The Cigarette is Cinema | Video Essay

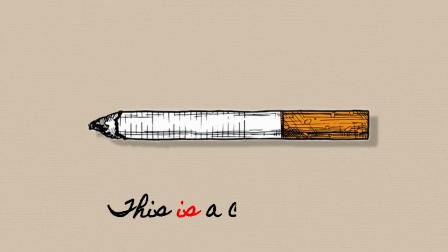0:01 This is a cigarette.
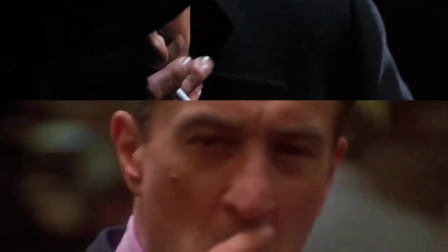0:02 You might remember its appearance in movies like The Godfather or Casino or The Dollars Trilogy, showing up Clint Eastwood on more than one occasion.
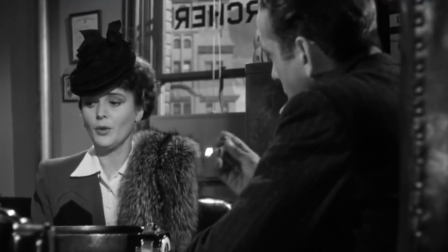0:11 Watch any noir detective thriller or modern superhero epic and you're bound to see them, in all their hazy, smoky goodness.
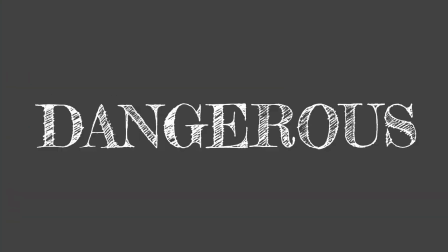0:18 What more is there to say? They're deadly, they're dangerous, but above all else, they're cinema.
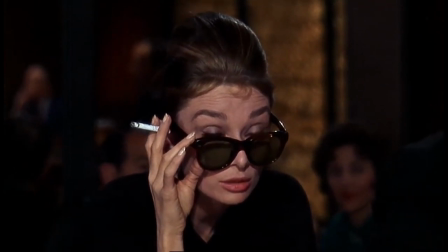0:24 I could run through a bunch of characters who've benefited from co-starring alongside them. I could talk about De Niro switching hands between takes to achieve the look of a chain smoker in casino.
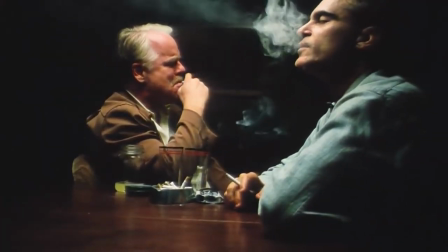0:32 I could talk about Hoffman and Phoenix losing their takes between cools, or their cool between takes rather, on the set of PTA's The Master.
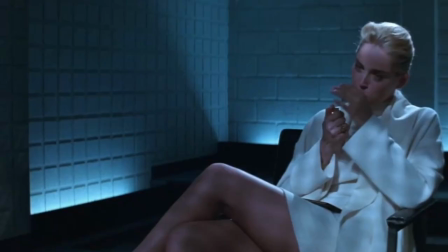0:42 I could say this and that about how they point to a character's psyche, their inner darkness, their rebellious nature, who they are and what they're thinking.
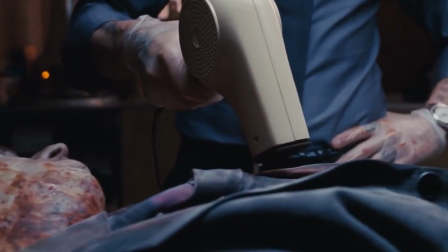0:51 I could talk about how anti-heroes, not known for growing old in their professions, take up cigarette smoking so easily, able to ignore its long-lasting dangers.
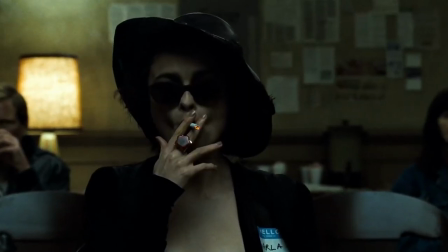1:00 I could talk about how they point to a character's disturbed mental state, their grisly POV,
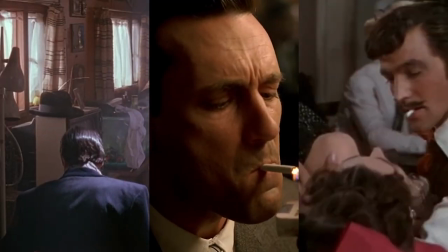1:05 their old-school nature, their sexiness, yada yada yada, but this video isn't about that.
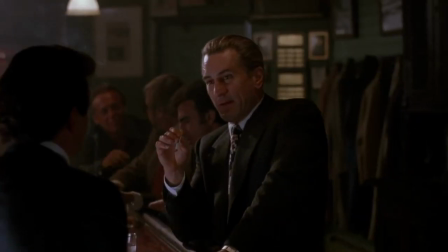1:11 It's about...
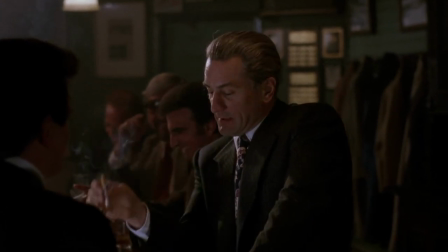1:16 that.
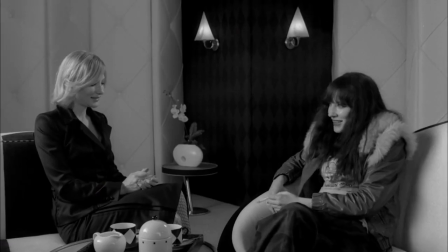1:19 It's funny because being a visual tool, so much of the cigarette's lasting power comes from its ability to disappear, to not even call attention to itself.
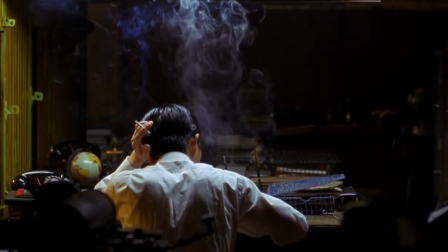1:28 It's an action that can fade into the background, it comes as easily as breathing or walking,
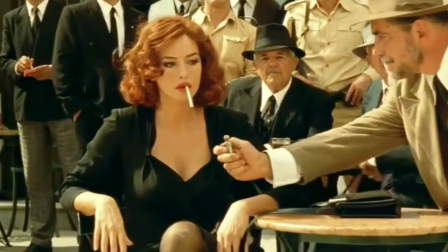1:32 but it still remains stylish and evocative in ways other mundane actions just can't.
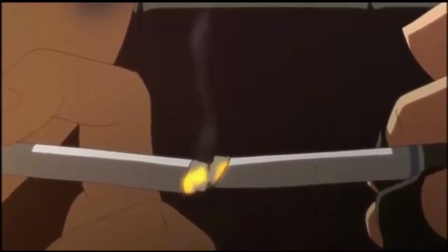1:37 It's truly incredible. The light it produces, the smoke that fills a room.
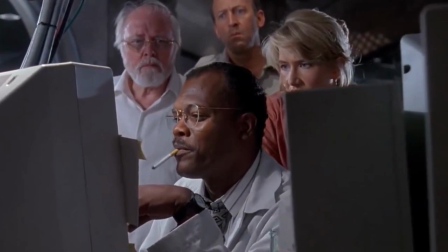1:42 It serves as another tool in the filmmaker's arsenal, just as impactful as a dolly, tracking shot or close-up, and therefore, just as intimate.
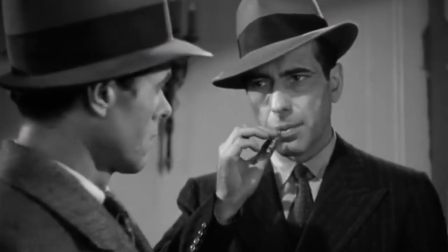1:51 A screenwriter penning his first spec script can't help but include it.
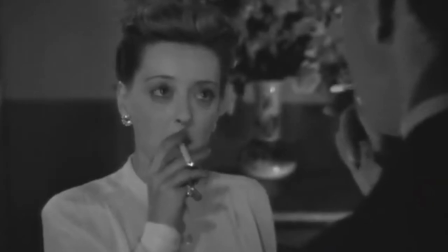1:55 It's so easy, it's surgical really. the offering of the cigarette, the asking for a lighter, the intimacy of lighting the cigarette.
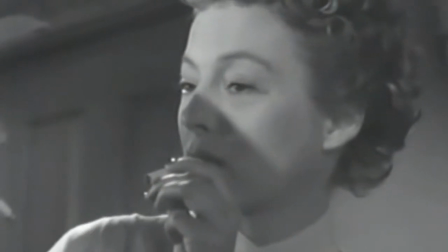2:02 I mean, just a look.
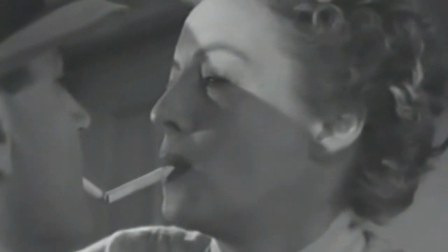I get it. I get the refusal to praise them. Years of anti-smoking ads have primed me to hate them.
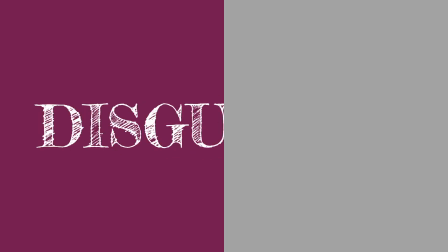2:16 They're taboo. They're unhealthy. They're disgusting. I won't take anything away from the real cost, or the truth initiative, or Luther Terry even.
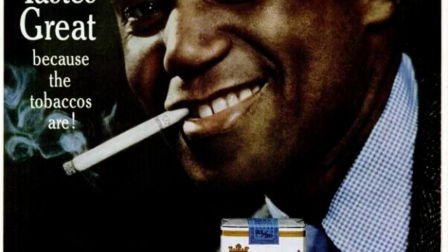2:25 They represent a nasty old habit we should all seek to break, a generational curse that movies definitely had a role in amplifying.
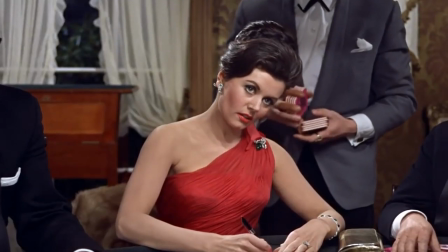2:33 But so much of cinema is in the look, and unfortunately, cigarettes can't help but look so damn cool.
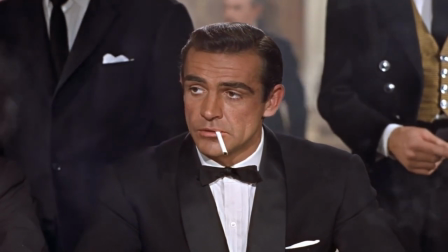2:44 Bond. James Bond.
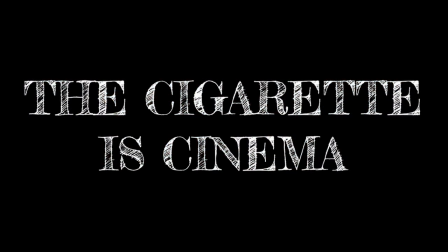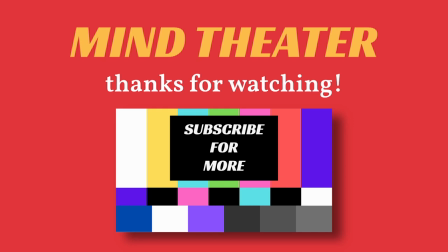2:54 Mind Theatre is a solo effort producer-written by me, A-whacking-bad-ay. For updates on the show as well as my other content follow mind theater pod on twitter instagram and tiktok if you want to show monetary support the ko-fi link is in the show notes thanks for listening i'll catch you next time